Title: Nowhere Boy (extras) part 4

I was keen to do something quite extreme, cos there were quite emotional flashbacks, showing John in distress, almost, sort of his abandonment. We're trying to evoke the period and this sense of memory, not necessarily nostalgia, but certainly the distance. the memory,
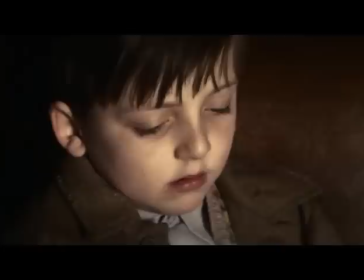the whole quality of the image is altered. So smearing bits of Vaseline on the lens, you know, to further diffuse it.
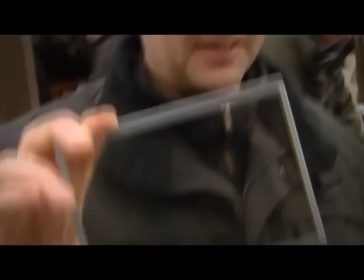And I'm also using, in this flashback mode, a filter, which is called the Harrison. This is the number one George filter. It has a nice effect, I mean, it's quite hideous diffusion, but you can sort of see the difference before and after, you know, when you use it.
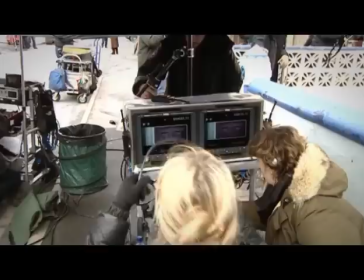The script requires there to be a shabby boarding house with a cafe opposite, there it is, that Mimi can sit in, see the action playing out over the street,
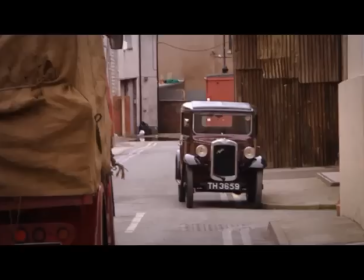rush out and intervene and try to find that location a block from the sea with Blackpool Tower in the background,
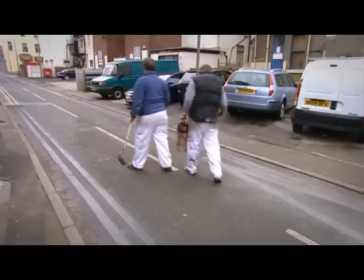that's the tricky thing. It's a period film, so you have to go through all the logistics of blocking off the roads, just making sure you've got your period of vehicles in, getting rid of all the signs, so our department are there before you. And we basically, you have very limited time, you know, actors, availabilities, all the other factors we have to, you know, take into account.
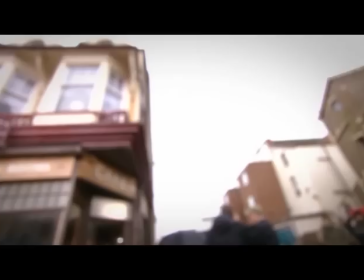Just after the war, so, you know, this is why everything's so boarded up and it's much more down.
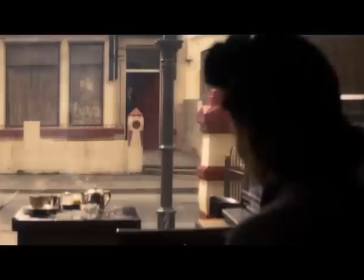This would have hardly been open, this would have been shut up for six years at least. So, yeah, this is our sort of brief encounter moment. on her own, poignantly sitting in a rather charming, faded old cafe.
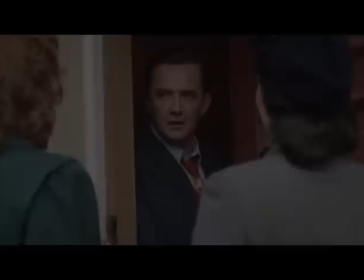This is a very dark moment.
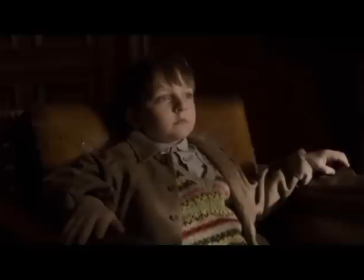Although red is quite a strong colour inside, we're using a very dark, dark red for the interior of this house because it's John's dream.
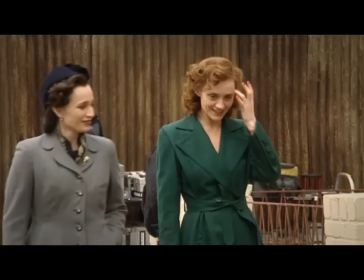Kind of like he's in the womb because it's going back in his memory to when he actually split from his mother.
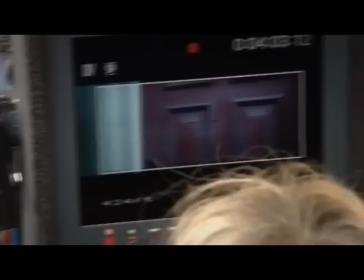And roll video, please. And action.
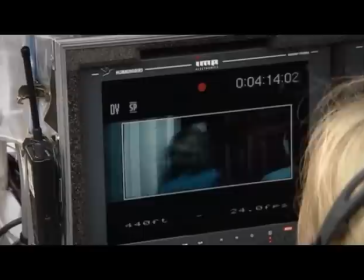because in this scene it's it's the young boy who's made the choice you
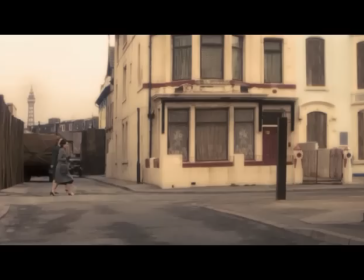know to stay inside he makes the choice to stay with his father and sees his mother walk away and leave him
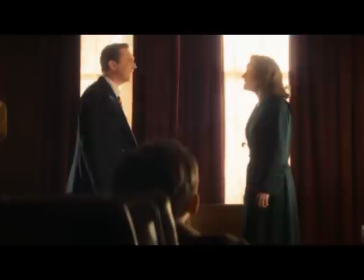and then runs after her to get her back alf wouldn't let me in the house said it was between him and your mother he pleaded with her
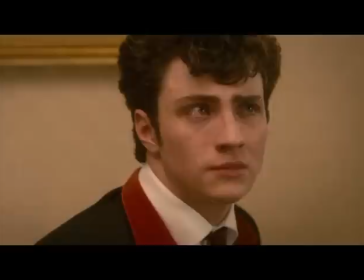to give the marriage another chance to keep the family together but again it was of no use but
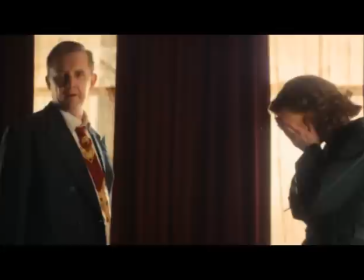what to do with you so in all their great wisdom who do you want to be with you want to be with me or do you want to be with your mum
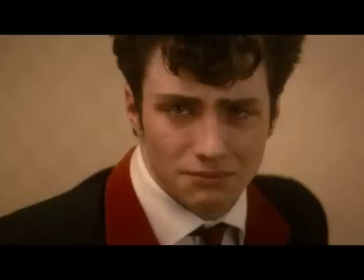they decided to ask you a five-year-old boy who you wanted to spend the rest of your life with and
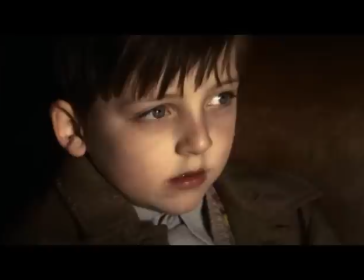you said me
julia at this point is in such a fragile state of
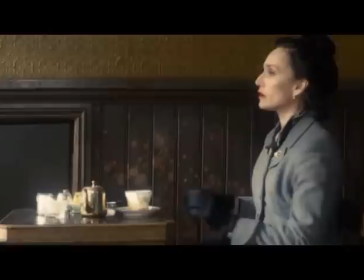mind and so emotional and And I think also in a rather kind of catatonic state, Mimi observes her coming out on her own, and then the young boy rushes out, and it's how these two women are going to interact and react to the young boy coming out,
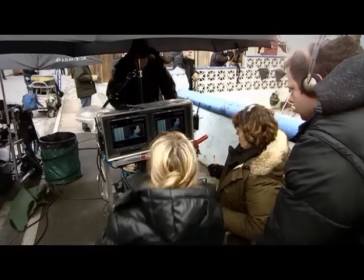and what Julia would do.
And cut. Ready? That's great.
From Julia's perspective, it's a scene where where she's just had her child taken from her by Alf,
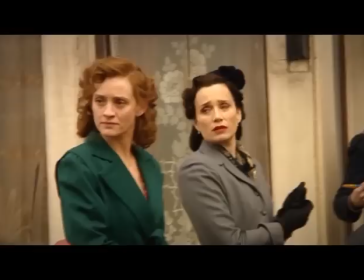her husband, and in the moment where she's let that go, he's then taken away again from her by Mimi.